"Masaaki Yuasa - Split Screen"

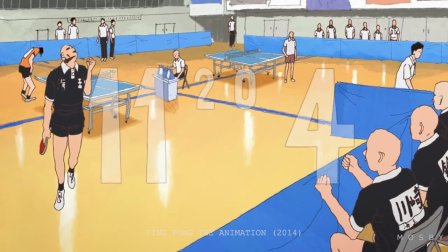4:06 A questo si aggiunge un grandissimo problema fronteggiato da Yuasa, vale a dire i tempi e il budget di produzione.
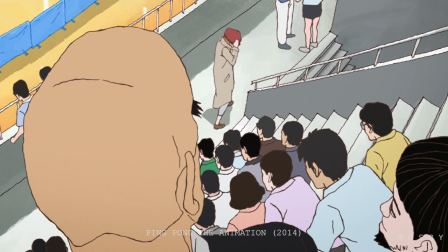4:14 Come spiega l'art director della serie di ping pong, Eimerick Kevin,
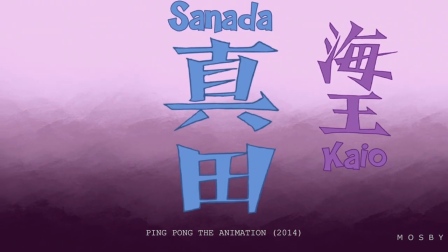4:18 gli episodi di ping pong venivano spesso ultimati nel giro di due o tre settimane, mentre per gli sfondi di cui Kevin si occupava,
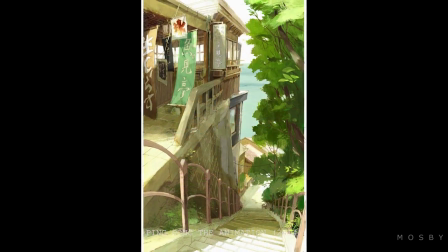4:26 il tempo a disposizione era di una settimana, un tempo risicatissimo a pensarci, anche se la cosa in effetti non deve stupire.
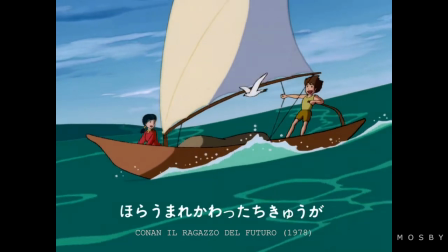4:33 Anche a Yao Miyazaki, per esempio, col suo Conan, si ritrovò a dover ritardare alcune volte la messa in onda dello show perché gli episodi non erano ancora pronti,
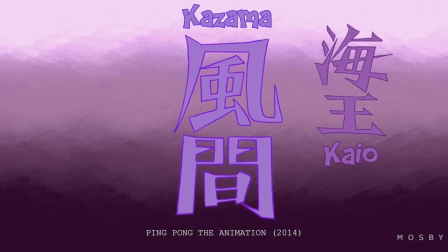4:41 e a pensarci bene le cose nell'animazione giapponese funzionano così. È ovvio che quando ti si parano davanti una serie di restrizioni così evidenti, è la tua fantasia a dover prendere il sopravvento per innalzare il valore dell'opera e trovare delle soluzioni,
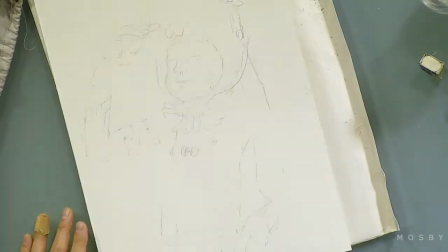4:57 e Yuasa lavora proprio in queste condizioni. Da una parte l'obbligo di dover adattare un'opera che viene da un grande autore come Matsumoto,
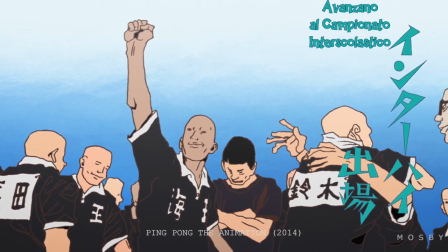5:06 dall'altra le esigenze di farlo in tempi ristretti e con un budget non dei migliori.
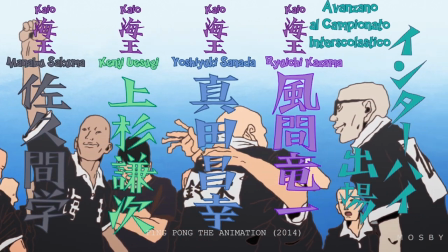5:11 A questo poi si aggiunge un fattore non trascurabile, vale a dire che il tema trattato è il ping pong,
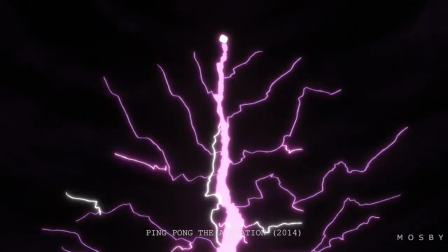5:17 uno sport frenetico e senza pause, dove a farla da padrone è il dinamismo.
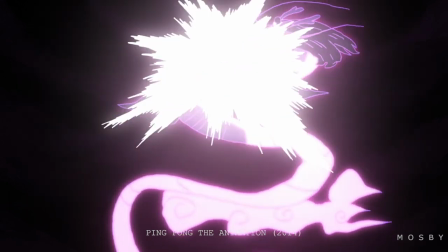5:22 E qui Yuasa dichiara di aver fatto una scelta ben precisa,
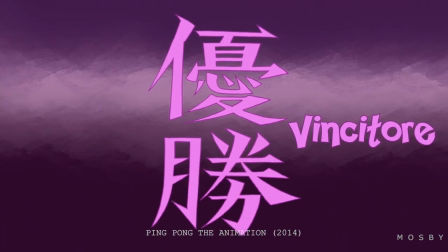5:26 in contrasto non solo con le logiche del ping pong come sport, ma con tutte le sue opere precedenti.
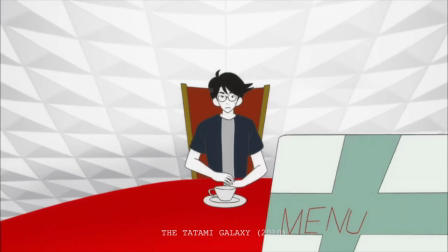5:31 Se i suoi lavori, infatti, da Mind Game a The Tatami Galaxy, sono proprio dominati da una certa frenesia,
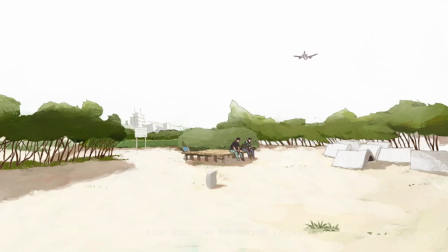5:38 con ping pong Yuasa sceglie di distendere i ritmi e di dare solo dei rapidi scossoni mano a mano che ci si avvicina al climax vero e proprio.
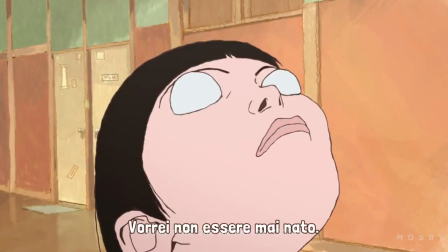5:46 In effetti, se ci pensate, in ping pong le partite non sono poi così tante, e viene lasciato un ampissimo spazio ai personaggi e al loro sviluppo.
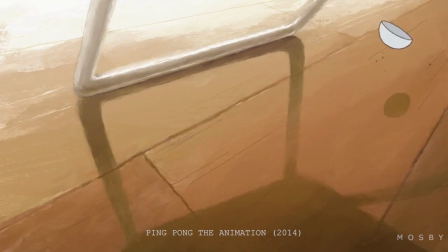5:55 Ma Yuasa quasi sceglie di sguazzare all'interno dei limiti creativi nei quali è chiamato a operare.
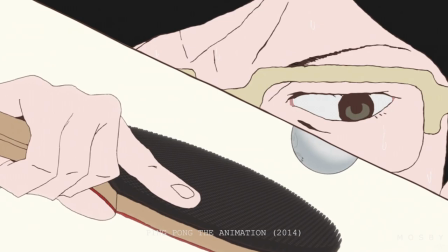6:01 Guardate questa sequenza in CGI.
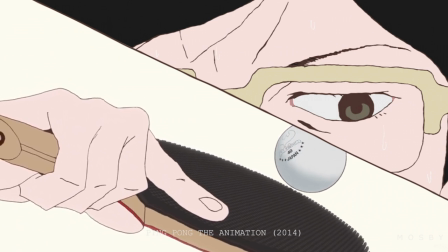6:03 Le setole di gomma della racchetta sono realizzate in una computer grafica di scarsa qualità, che persino un dilettante con un po' di impegno potrebbe ricreare.
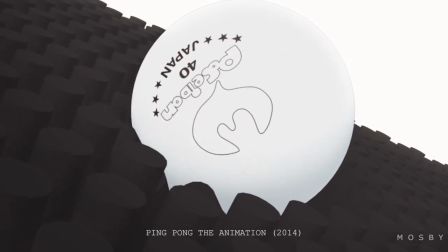6:12 E Yuasa non si limita a utilizzarla e mostrarcela, ma sceglie addirittura di farlo con un close-up spinto al limite,
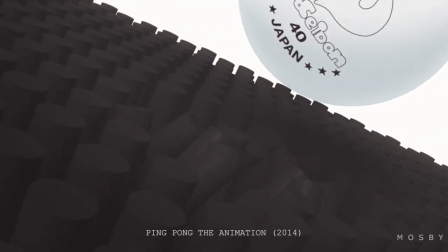6:19 che ci fa quasi intuire lo scheletro sotto la pelle, ci fa intuire una delle tante tecniche che Yuasa, che non a caso si autodefinisce un onnivoro dell'animazione, mette in scena.
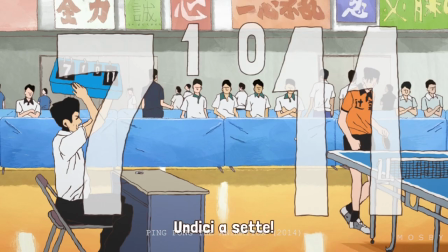6:30 Per rappresentare l'animazione e il dinamismo del ping pong, Yuasa sceglie una logica simile e apparentemente contraddittoria.
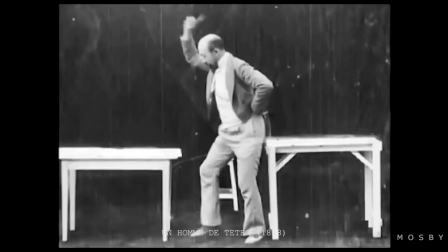6:37 Porta al minimo il movimento. E qui torniamo allo split screen. Lo split screen è una tecnica in sostanza vecchia quanto il cinema stesso.
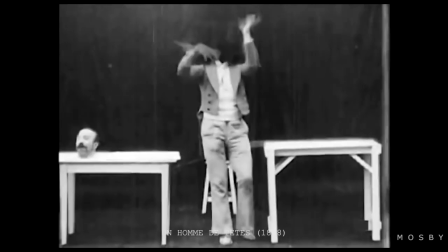6:45 Già Georges Méliès alla fine del XIX secolo adoperava un sistema di divisione dello
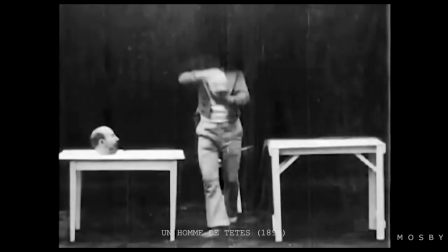6:50 schermo che gli consentiva di spaziare con la fantasia e giocare col quadrangolo visivo.
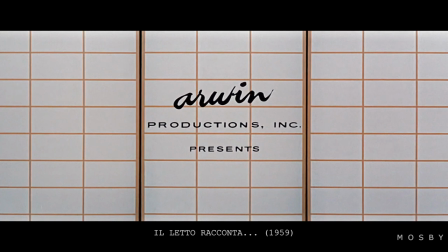6:55 Ma è solo col cinema classico hollywoodiano che si intuiscono le capacità narrative dello split screen, e si comincia a metterle in scena usandole appieno.
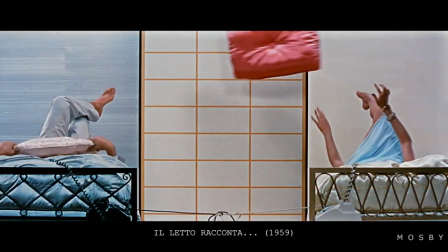7:04 Uno degli esempi storici dell'uso dello split screen viene da Il letto racconta, un film che mette le cose in chiaro sin dai titoli di testa.
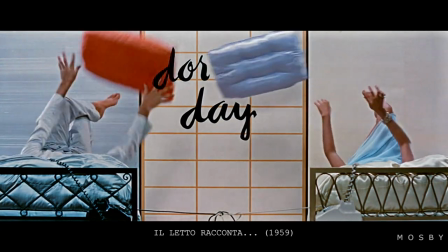7:12 Capiamo subito che il nucleo tematico sarà la condivisione dello schermo da parte dei personaggi, condivisione messa in scena grazie allo stratagemma delle telefonate,
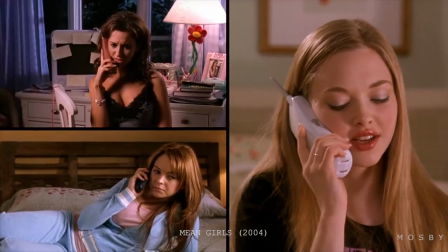7:21 che infatti rimarranno per sempre da questo momento in avanti uno dei modi canonici di adoperare lo split screen.
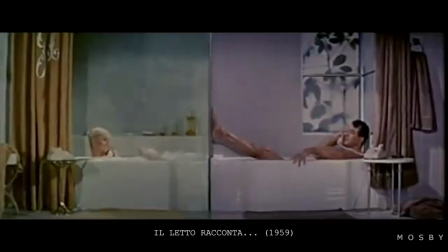7:27 Lo schermo in questo caso è separato, ma funziona da spazio condiviso, e i protagonisti virtualmente si toccano e interagiscono tra loro.
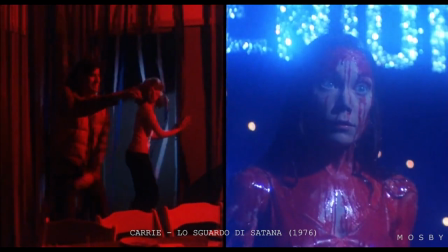7:36 Andando avanti nel tempo, grazie all'evoluzione del linguaggio apportata in particolare dalla nuova Hollywood,
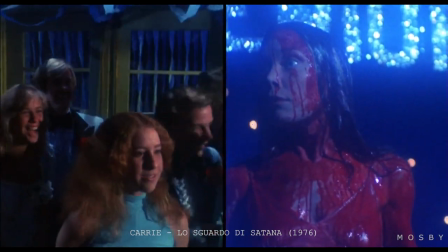7:41 lo split screen comincia ad essere usato in maniera sempre più creativa.
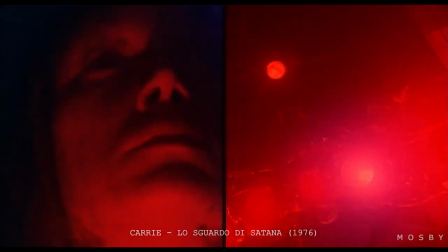7:45 L'esponente migliore di questo stratagemma tecnico e teorico è senza dubbio Brian De Palma.
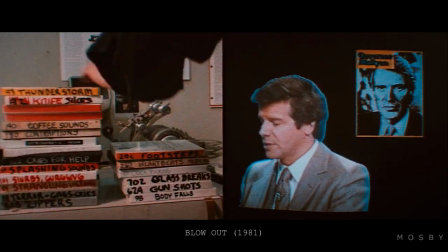7:51 In molti dei suoi film,
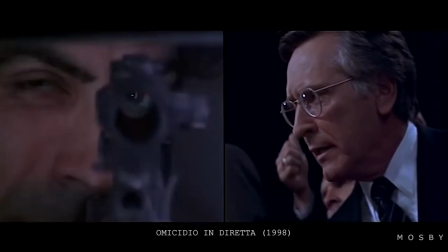7:52 lo split screen è usato per mostrare e raccontare cose che difficilmente avrebbero avuto un'espressione altrettanto efficace senza.
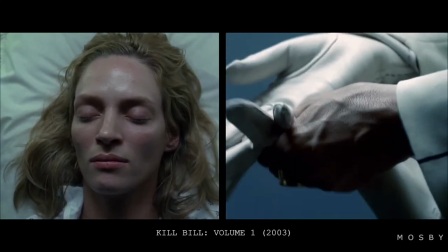8:00 E infatti l'influenza di De Palma, senza dubbio uno dei più grandi teorici della storia del cinema, continuerà nel corso dei decenni.
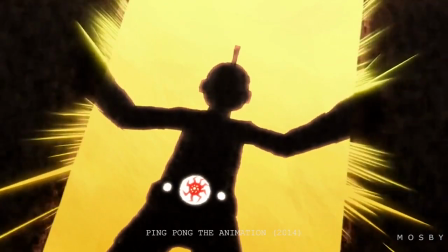8:08 E ora finalmente è il turno di Yuasa.
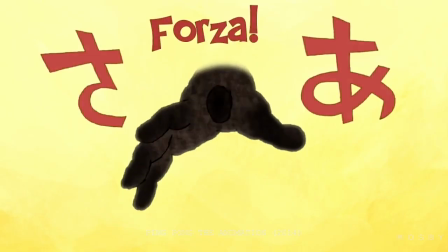8:11 Gli esempi storici di cui abbiamo parlato dimostrano come lo split screen sia il modo
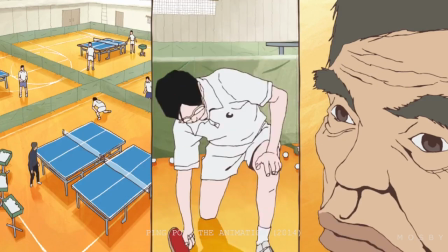8:16 perfetto per far coesistere diverse azioni nello stesso spazio di messa in scena.
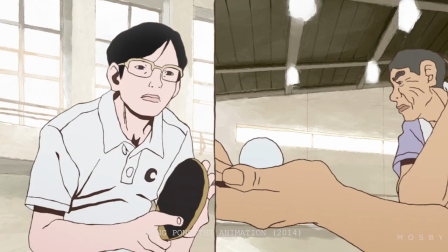8:22 Ma onestamente non ho mai visto lo split screen usato per diminuire il movimento, e paradossalmente proprio per questo accentuarlo così tanto.
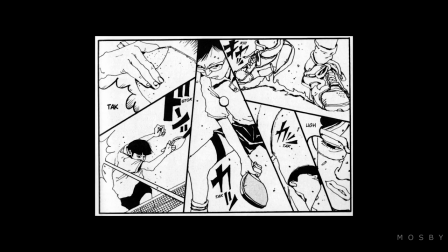8:30 Ricordiamo che Yuasa alla fin fine si sta confrontando con il lavoro di Matsumoto, che ha uno studio di impaginazione delle tavole che non può essere ignorato.
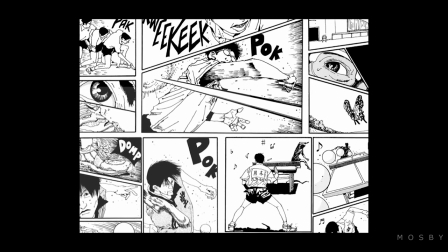8:39 Ed è evidente infatti che Yuasa si rifaccia al modo di raccontare l'azione tramite l'impostazione da vignetta usata dal fumetto,
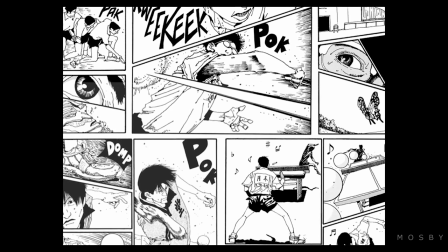8:47 ma nel suo ping pong Yuasa riesce ad andare oltre.
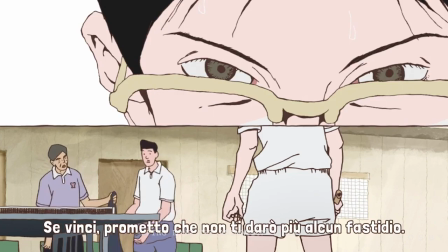8:51 Ora provate a contare quante volte Yuasa usi la tecnica dello split screen in un singolo episodio preso a caso di ping pong.
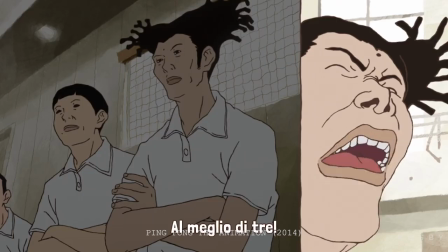8:59 È quasi impossibile tenere il conto.
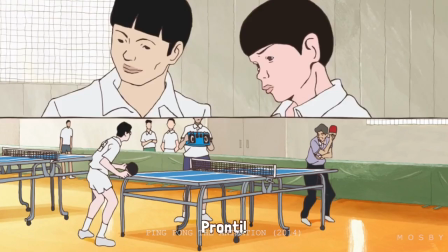9:01 Lo split screen è il vero leitmotiv concettuale dell'adattamento di Yuasa, e Yuasa lo usa per tutto.
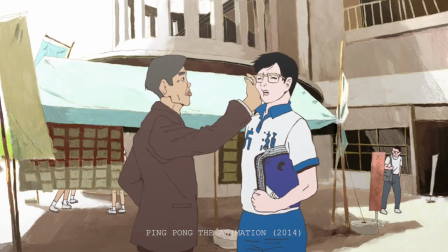9:10 Mostrare una reazione.
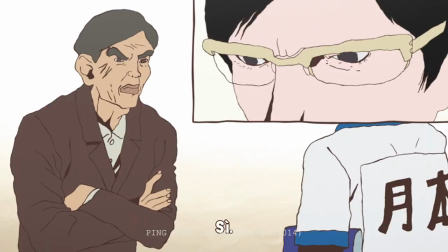9:14 Mostrare una progressione temporale.
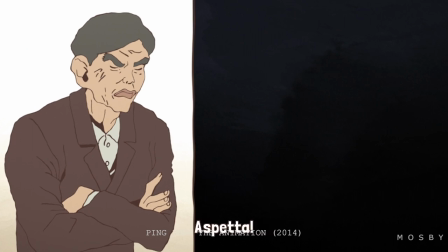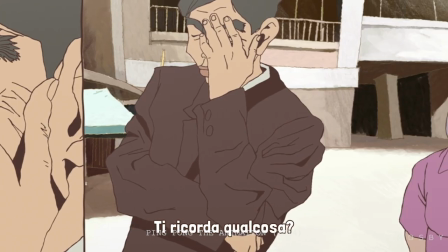9:23 Raccordarlo a un movimento di macchina, per introdurre un personaggio e poi ricomporre lo schermo.
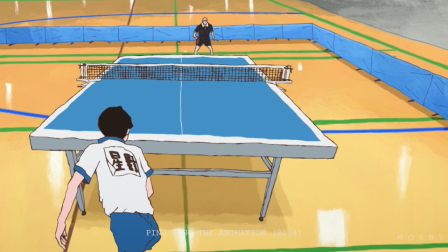9:30 Usare un fermo immagine, per mostrare un personaggio in due diversi momenti temporali della stessa azione.
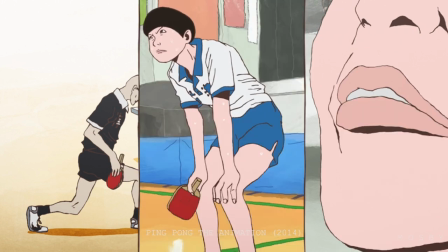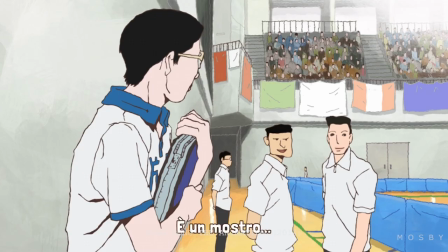9:42 oppure come alternativa allo zoom in,
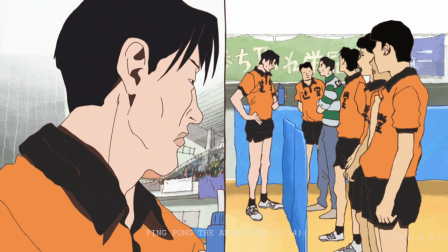9:47 per stabilire rapporti tra i personaggi, in modo che uno di loro emerga sugli altri.
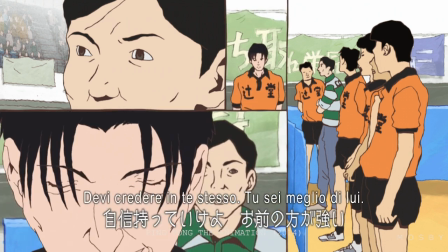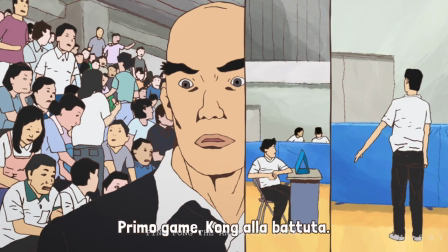10:00 La cosa incredibile è che tutti questi esempi vengono da un solo episodio preso a caso di ping pong,
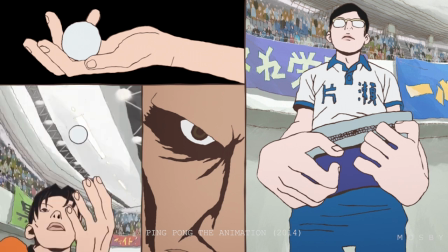10:06 e molti di essi all'inizio potrebbero apparire soluzioni arbitrarie, che Yoasa avrebbe potuto sostituire con scelte di regia per così dire meno virtuose,
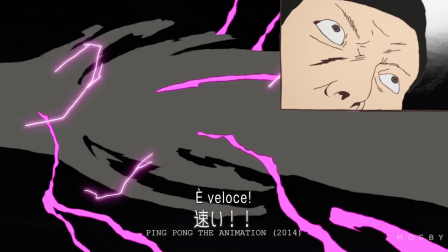10:14 ma così non è, e la lista degli utilizzi va avanti. Mostrare lo stesso personaggio da due punti di vista differenti.
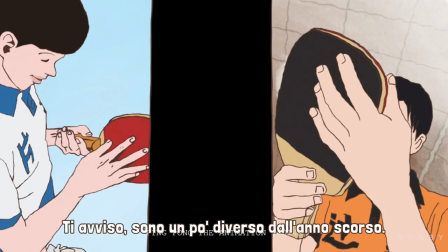10:25 Opporre due personaggi anziché unirli. Unire momenti distanti nel tempo.
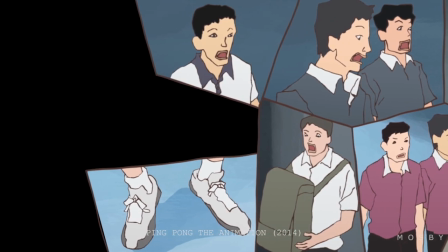10:33 Oppure cose come questa. Onestamente dubito che rivedremo mai qualcuno usare di nuovo uno split screen ad alveare.
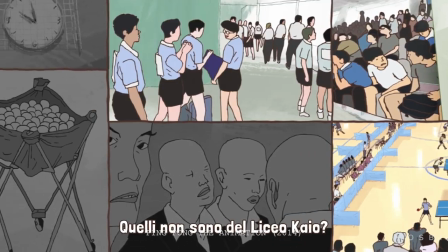10:41 E, beh, quando hai capito così bene come usare i mezzi a tua disposizione, ti basta solo seguire il flusso.